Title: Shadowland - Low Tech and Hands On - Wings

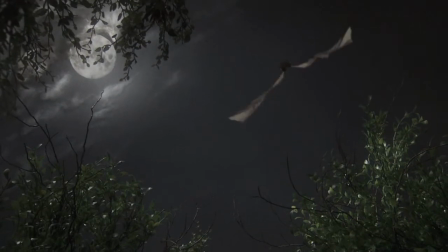This is, of course, the scene where Carlos, playing Lazarus the vampire, transforms, sprouts wings, and flies off into the nighttime sky.
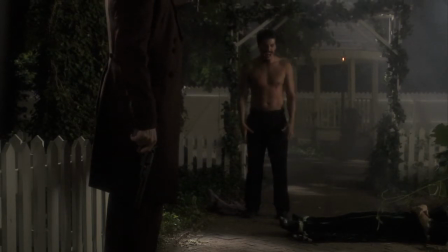Here's the shot as it was originally done. Carlos would step in so that we could get a lighting and a size reference on him. We would start to roll camera, and then we would ask Carlos to step out, and we'd shoot the shot with Dale Moore, playing the pastor,
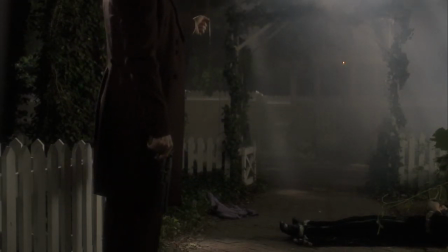reacting as if something in front of him was sprouting wings and flying off into the sky.
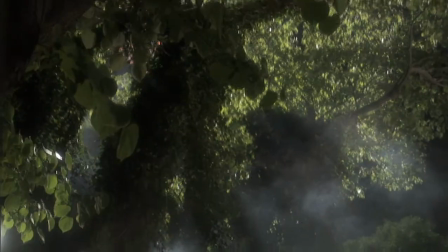And then, of course, we tilt it up into the trees because that's what was there.
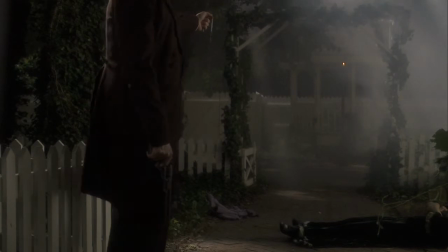Later on, we went through, and as we tilted up into the trees, we just keyframed the shot to go right off the monitor.
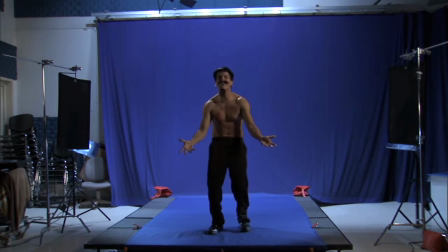Later on in post-production, we went to a small shooting stage at Webster University here in St. Louis and set up a blue screen background.
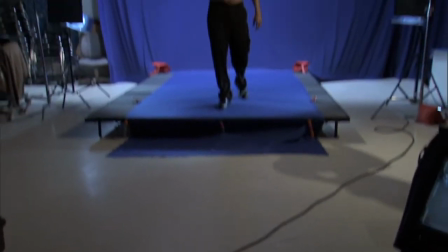And using the original shots as a reference, we shot a blue screen element of Carlos jumping up into the air.
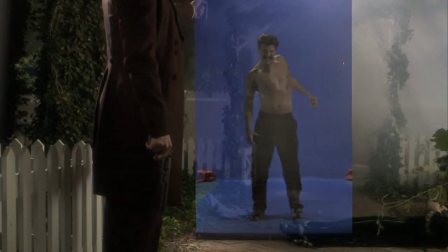And the interesting thing here is the simplicity that when he leapt up into the air, we just whip-panned the camera down to make it look like he was zipping out of shot.
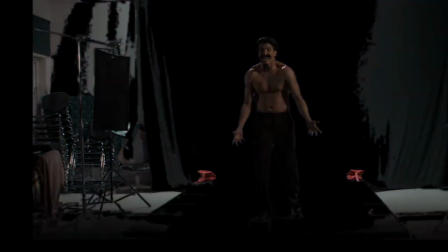We then, of course, keyed out the blue screen, did a little garbage matting, and boom, had an element of Carlos flying out of shot.
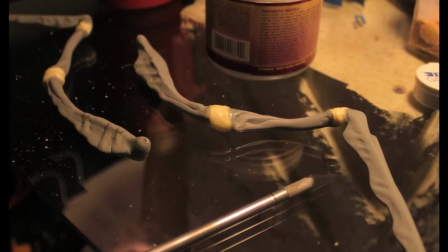We had built a set of miniature wings that were flexible.
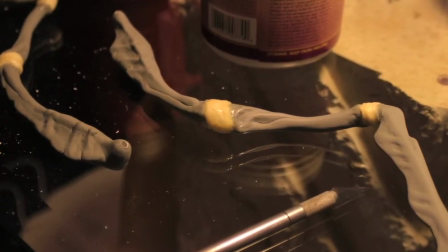So the wings were then puppeted as if a creature was launching into a takeoff.
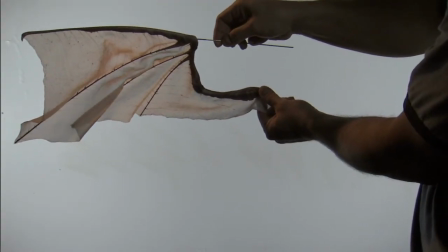These wings were then animated and matched moved to Carlos's shoulder.
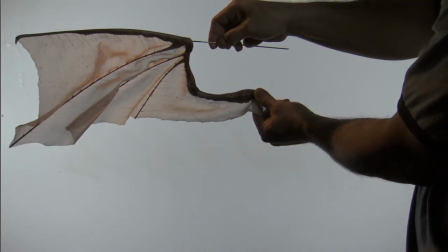I didn't use blue screen or green screen because I knew that we were going to get some spill
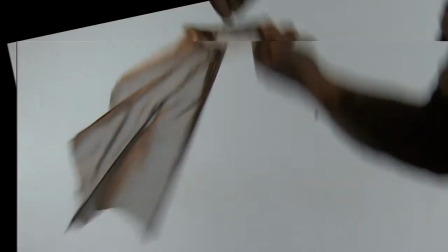through the wing itself and we used a luminance key instead. I knew the wing would go transparent and that's okay because I wanted you to be able to see things through the wing
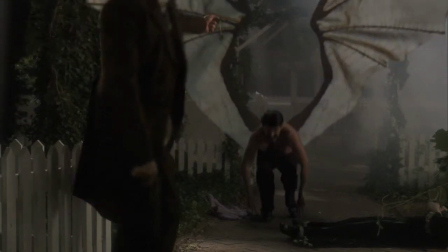but I didn't want the wing to go blue or green which is what would have happened with a blue screen or a green screen. One of the other problems we realized later is that Carlos and his wings had to go behind the pasture.
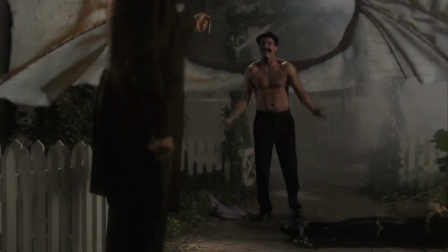So we had to go in and rotoscope around Dale so that the wings would go behind him.
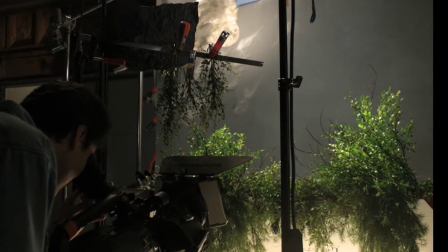The second half of the shot was to build a miniature of the skyline with the moon in the background.
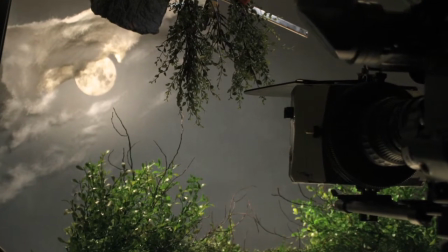This is a practical miniature. This was done with plants purchased from a Michael's art store, real branches,
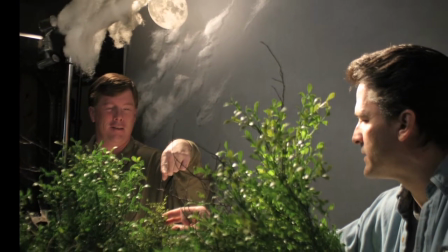and that's a gray cloth backdrop with cotton clouds,
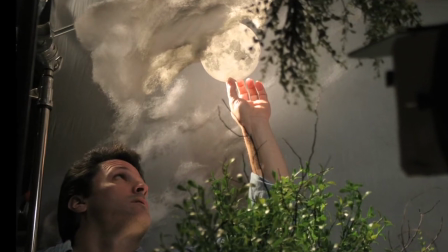and that is a photo cutout of the moon that's being illuminated with a light.
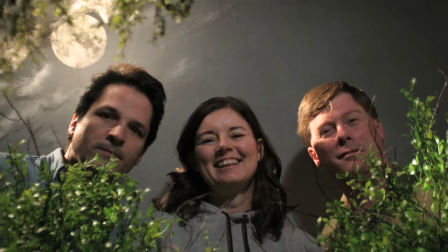The photo cutout is being hung on string. You can't see the string because there's pieces of cotton covering up the string.
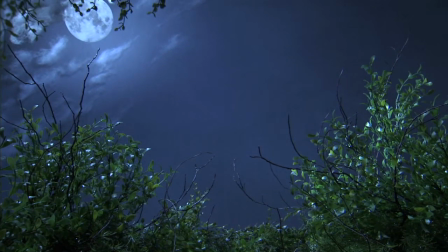We did a variety of different speed tilt-ups on this miniature so that we could find one that would match the tilt-up on the live-action shot.
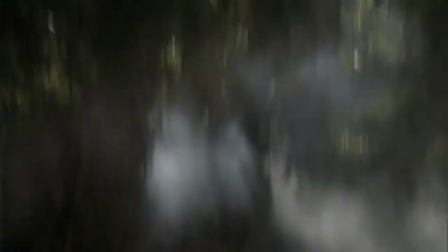The trick here then was to do some soft matting so that we could match this and key this over the original piece that we had.
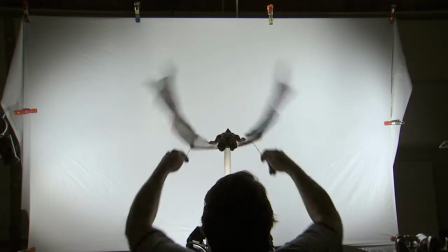At this point, we then went to a full Carlos puppet.
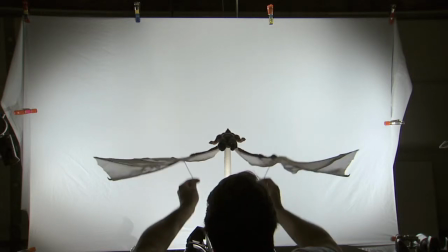Those wings that I had earlier were attached to a 1-6 scale Ken doll that had been re-sculpted with more muscles,
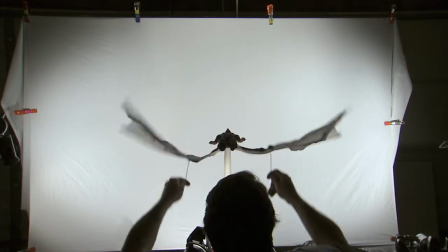and he had been painted and made to look a little bit more like Carlos.
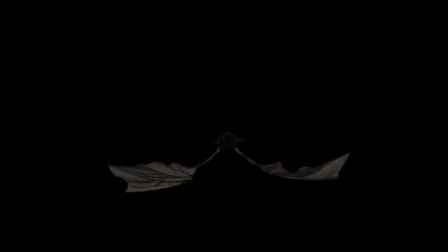So here he is with the background keyed out and garbage matting me and the control rods out of the way. Then the trick was to reduce him down, position him into the second half of the shot, and make it look like he was actually in the background.
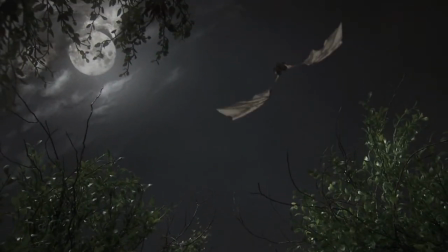Now here's the full shot again, completed. And once again, quick enough that most people don't realize what they're looking at.